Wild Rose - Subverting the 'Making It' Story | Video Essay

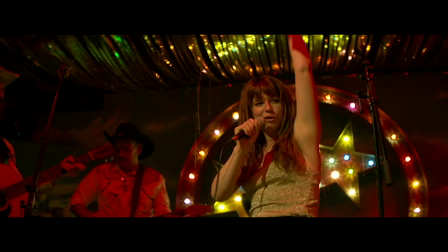0:02 In a film about a creative person and their work, the expected formula is something like this.
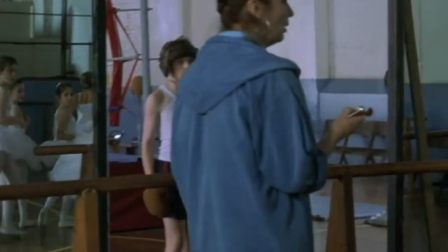0:07 There is a dream, either deeply held or slowly awakened to. There is a mentor, someone who opens the way for the artist.
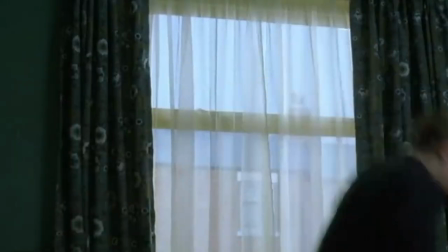0:14 And there's struggles, setbacks and obstacles on the way to achieving that dream. But the dream is realised.
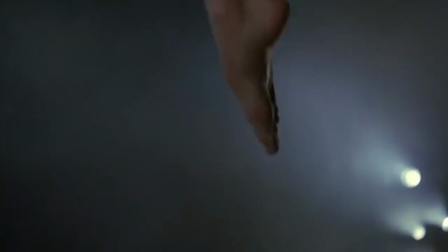0:21 They leap over the stage, take their bow and they make it. Monomyth 101 applied to making art.
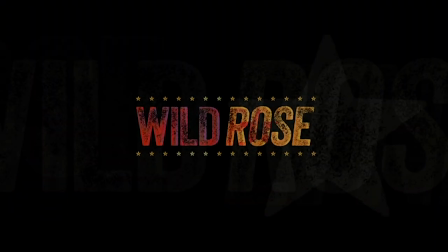0:27 Wild Rose, interpreted as a making-it creative story, appears to fit that bill.
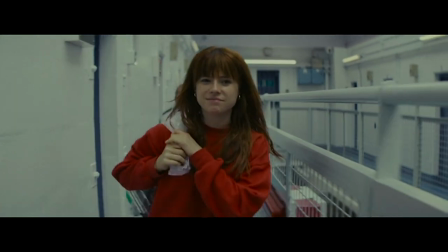0:33 Roselynn starts at rock bottom, leaving prison in the opening minutes of the movie. She reunites with her kids, her mother and her lover.
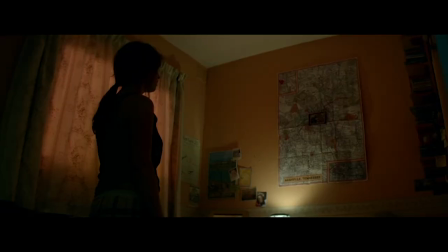0:40 She reclaims her shoebox of dreams hidden under her bed.
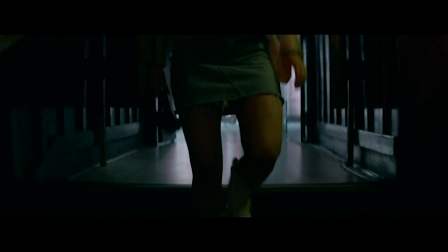0:43 She goes back to her old gigging spot to get the band back together, and all the while she's aimed at Nashville, the ultimate end goal for an aspiring country Western singer.
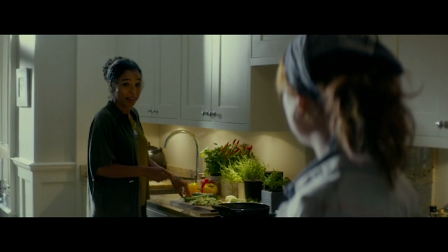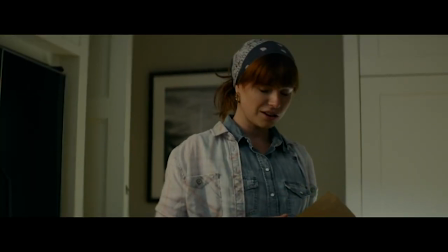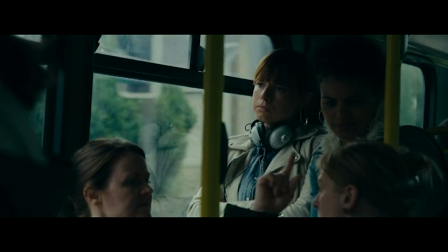1:04 Kicked out of the club for bad behaviour, Rose Lynn takes a quiet cleaning job and strikes up an unlikely friendship with her middle class employer.
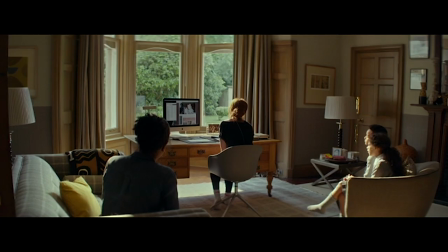1:11 This is that mentor I was talking about, a concerned but capable voice that guides the creative towards their goal.
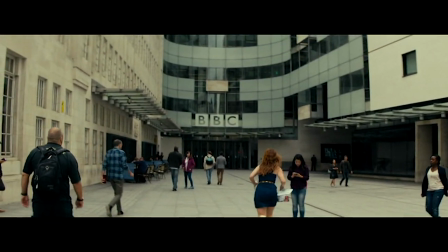1:17 With increased access, Rosalyn meets country royalty, gets a great opportunity,
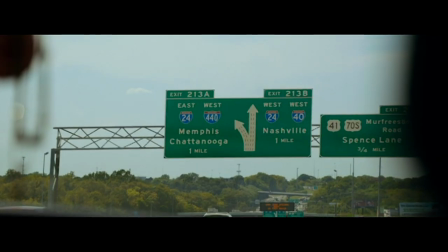1:23 messes it up but through reconciling with her mum, makes it to Nashville anyway. That's the end of the third act.
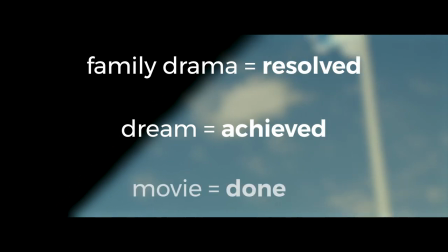1:29 Family drama resolved. Dream achieved. Movie done. Roll credits. Except that isn't it.
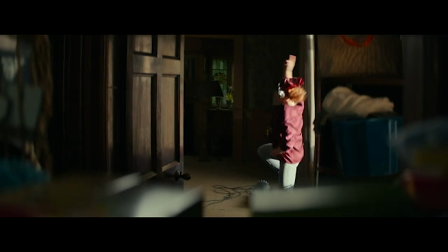1:36 Throughout Wild Rose, the idea of making it is interrogated through Rosalyn's interactions with others.
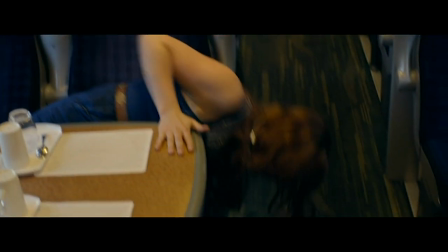1:42 On a trip to London, she gets drunk on the train and loses her bag, jeopardising her appointment.
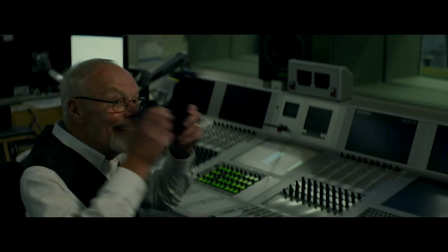1:47 She meets with legendary country DJ Whispering Bob Harris in what might be my favourite cameo of the year,
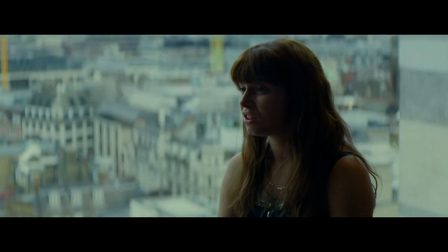1:55 and they talk about her work. He's surprised that she doesn't write her own songs.
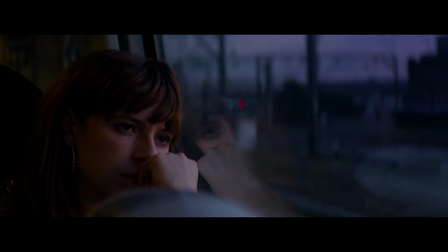2:00 In these encounters, Rosalind's preconceptions and misconceptions about success, and her own personal issues, provide obstacles to her achieving her dream.
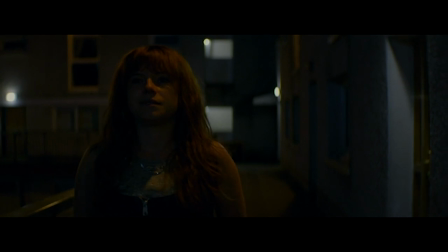2:08 This is where Wild Rose doesn't just tell a story of an artist making it and achieving their dreams, but interrogates exactly what we think making it is.
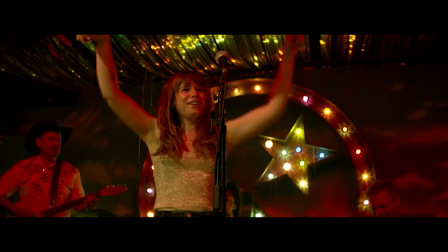2:18 Rose Lynn seems to be under the impression that making it will make things easy, and is seeking to follow an established path instead of making her own.
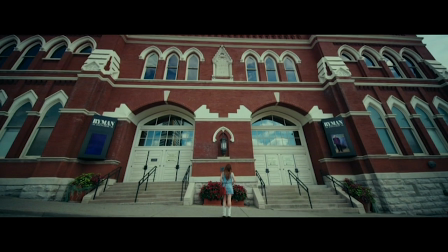2:26 When Rose Lynn gets to Nashville, she attends the Ryman Auditorium, a famous venue, and sneaks on stage to sing.
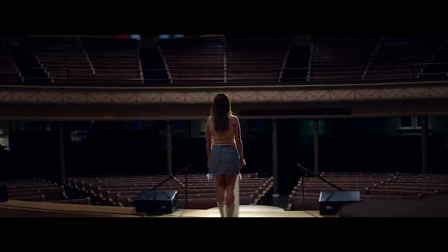2:32 It's a beautiful moment that totally transports the audience inside Rose Lynn's fantasy,
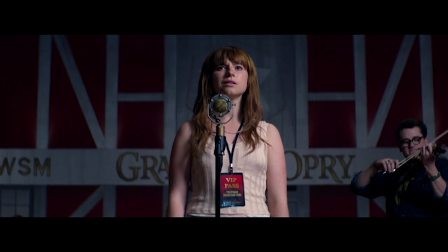2:37 aided by star Jessie Buckley's wonderful voice, which lends depth and passion to Rose Lynn's dream.
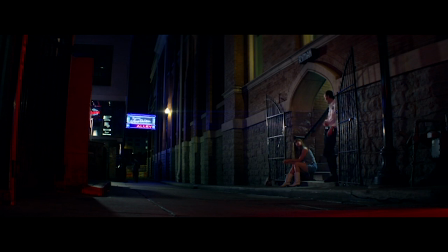2:43 But as a security guard remarks, Rose Lynn doesn't stay in Nashville as long as planned. She heads home and buckles down to the real task of making it, creating her own art speaking with her own voice.
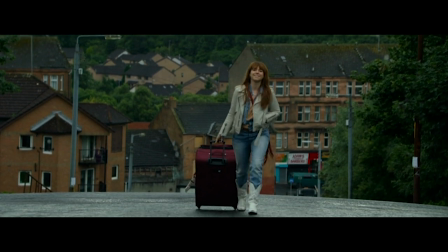2:57 Writer Nicole Taylor is drawing on her own experience here. She wrote Wild Rose while working a job she didn't like in Glasgow and listening to a lot of country music.
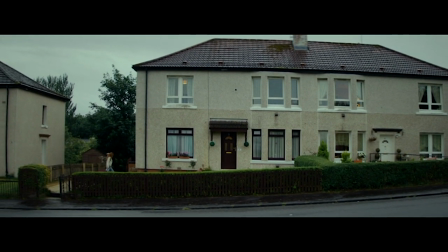3:06 And despite Wild Rose being one of her first projects, it took years to come to fruition,
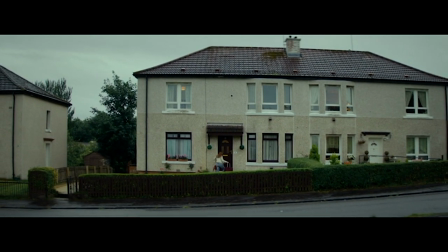3:10 during which time she worked on other projects to further and develop her own career and artistic voice. There's a time jump at the end of the film, and in its last moments, we can see that Rosalyn has made it.
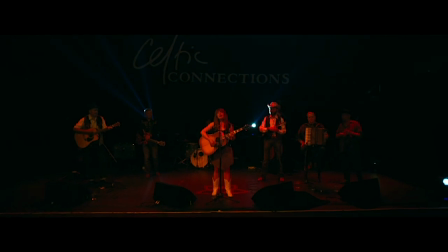3:22 She's on stage, but in Glasgow, not in Nashville. She's singing soulful music, but it's her own.
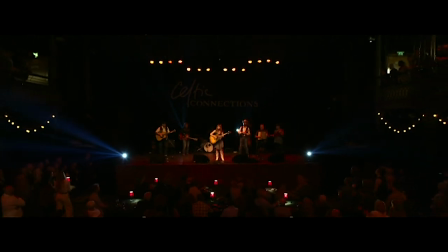3:29 She's made it her own way without following an established path, much like Wild Rose's deviation from the accepted plot of creative movies.
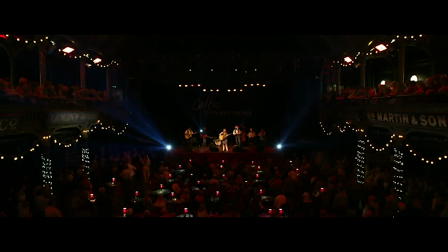3:36 It's a powerful message that resonates with real experiences of people who have tried to achieve their dreams,
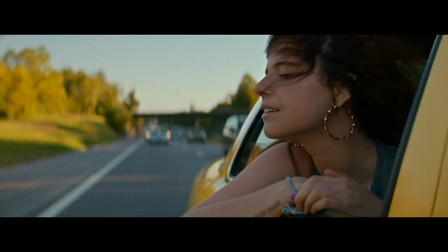3:43 and forgoes a more conventional, Hollywoodised route. And that's just a single reason why I think Wild Rose is one of the best films of 2019.